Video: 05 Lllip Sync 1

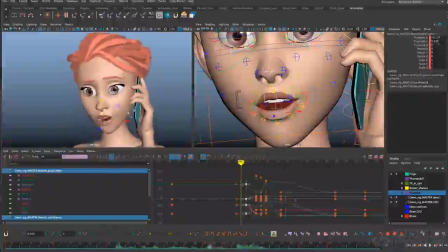[20:43]
there. So that's got a nice solid feel of contact to it, and then it pops out of the F nicely.
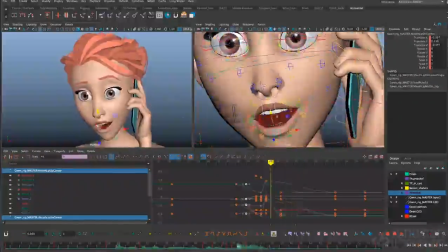[20:50]
I'm feeling pretty good about that. Now I can go ahead and start working towards the corners of the mouth, closing those off for oohs and ers and any other sounds that are at the front of the mouth, and then opening them up for e's and wider shapes.
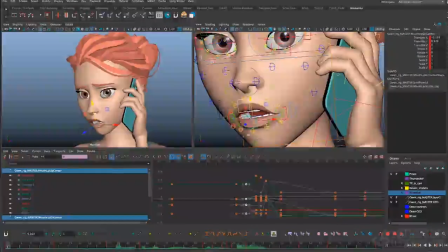[21:07]
You can see there's already a little bit of that pinching off going on in the corner just in this expression pose that I've set.
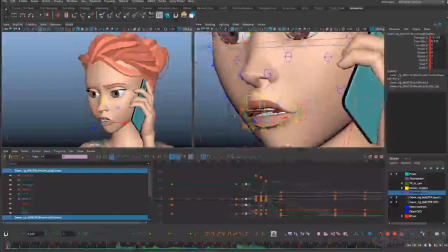[21:15]
I think I might back off on that a little bit just so we have somewhere to go for the R that's coming up in the word R.
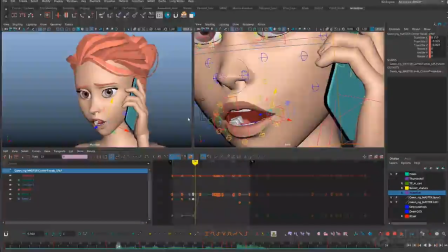[21:27]
So the jaw is opening up for the ah of R, and then I want to have the lips start to close off as the jaw comes closed again. Right here, so it's going into the R we.
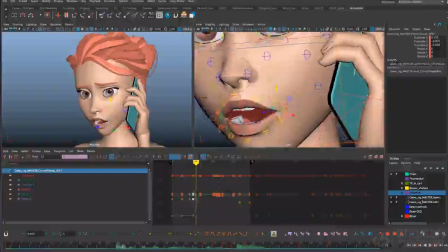[21:45]
So both of those sounds, the and the oo for we, are going to need to have the corners pinched off. Let's try moving that a little bit further out there.
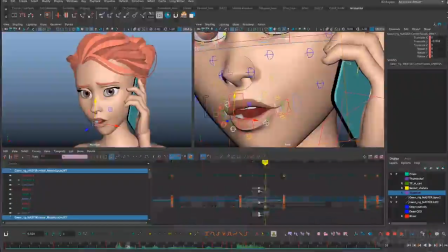[21:57]
And let's go to the next frame and make sure that they're closed off there as well. And maybe I'll bring the top lip down a little bit more there too. And the bottom lip up a little bit, just so we can make a smaller hole there.
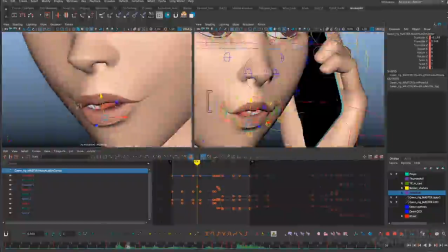[22:12]
I feel like the mouth's getting a little bit duck shaped there, having that overhang there, so I just need to counteract that shape a little bit by pulling that up. There we go. Okay, and I also don't like how much these lips are overlapping here, so let me just pull the bottom lip down a little bit there.
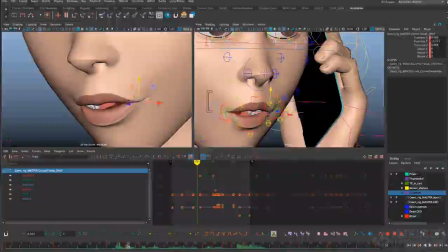[22:31]
So you still feel the pinch, but it doesn't feel like the bottom lip is going under the top lip and giving it that duck feeling. So this is a little tricky because next, right after the oo of our we, she's going to go into the e of we. So let's just make sure that we have this mouth stuff broken down here.
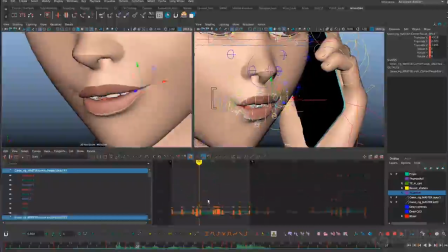[22:50]
Break all that down, and then going to hit this e shape about 3 frames later. So I'm just going to open this corner up to be a little bit straighter going into the corner.
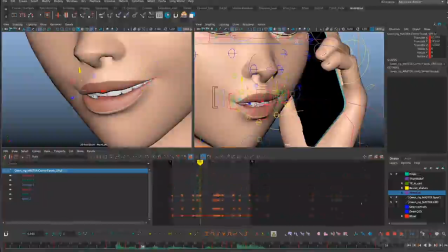[23:04]
Doesn't have to be perfectly straight. I like to keep a little bit of curvature, a little bit of tension there, but just straighter than we had before. And for the A here on taking, I think I want to see a little bit more of the top teeth there,
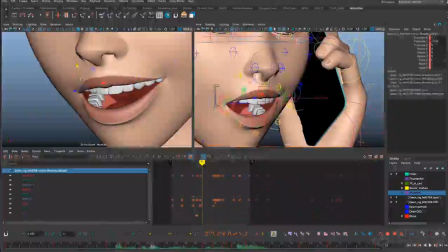[23:24]
so I'm going to go ahead and pull the top lip up a little bit, and I think I'll open up the bottom a little bit too. Not enough to show teeth, but just enough to add a little bit more shape change there.
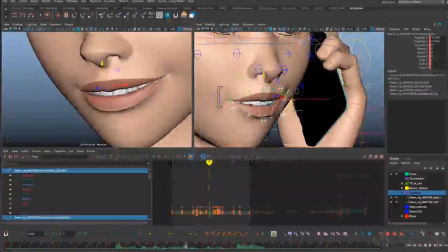[23:36]
Now she says, are we taking this too far, which means there's going to be a TH sound in there, which means there's going to be a little tongue peeking out later. There's not really much we need to do with the lips, but I might want to leave a little bit of space for that tongue to come out on the TH.
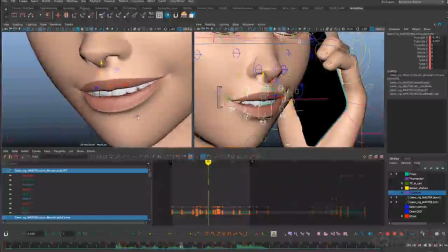[23:57]
It's probably going to be around frame 37, so I'm just going to pull that bottom lip down a little bit on 37 just to make room so we can see a little bit of that tongue peek through there. And then there's a really strong S sound here for this, so I want to see the bottom teeth for that.
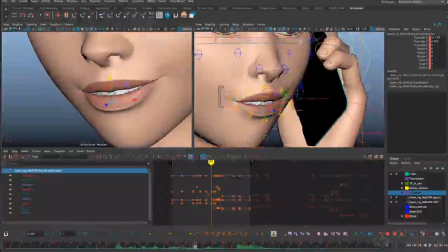[24:15]
I like to see the top and bottom teeth for S's. Right here, the last frame I hear it on is frame 40. Let's just go ahead and pull down that bottom lip, like so. You know, if I'm already going to be showing those bottom teeth later on for the S, I might as well do it for the TH as well.
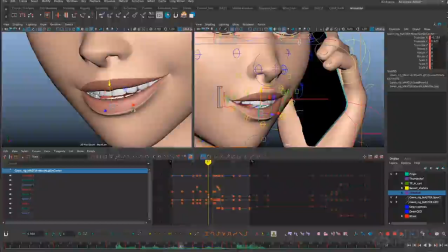[24:32]
So I'll just start opening up that bottom lip a little bit sooner for that TH, and that'll flow nicely into the S. Alright, now we're going from the S into another oo shape for 2. So let's just make sure we're keyed here, and then we're going to go into the oo shape.
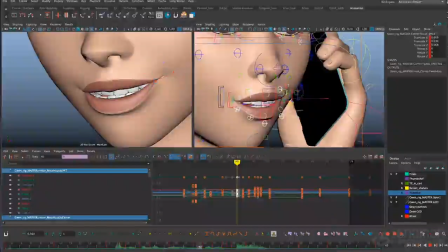[24:49]
Alright, so here's where we've got the oo.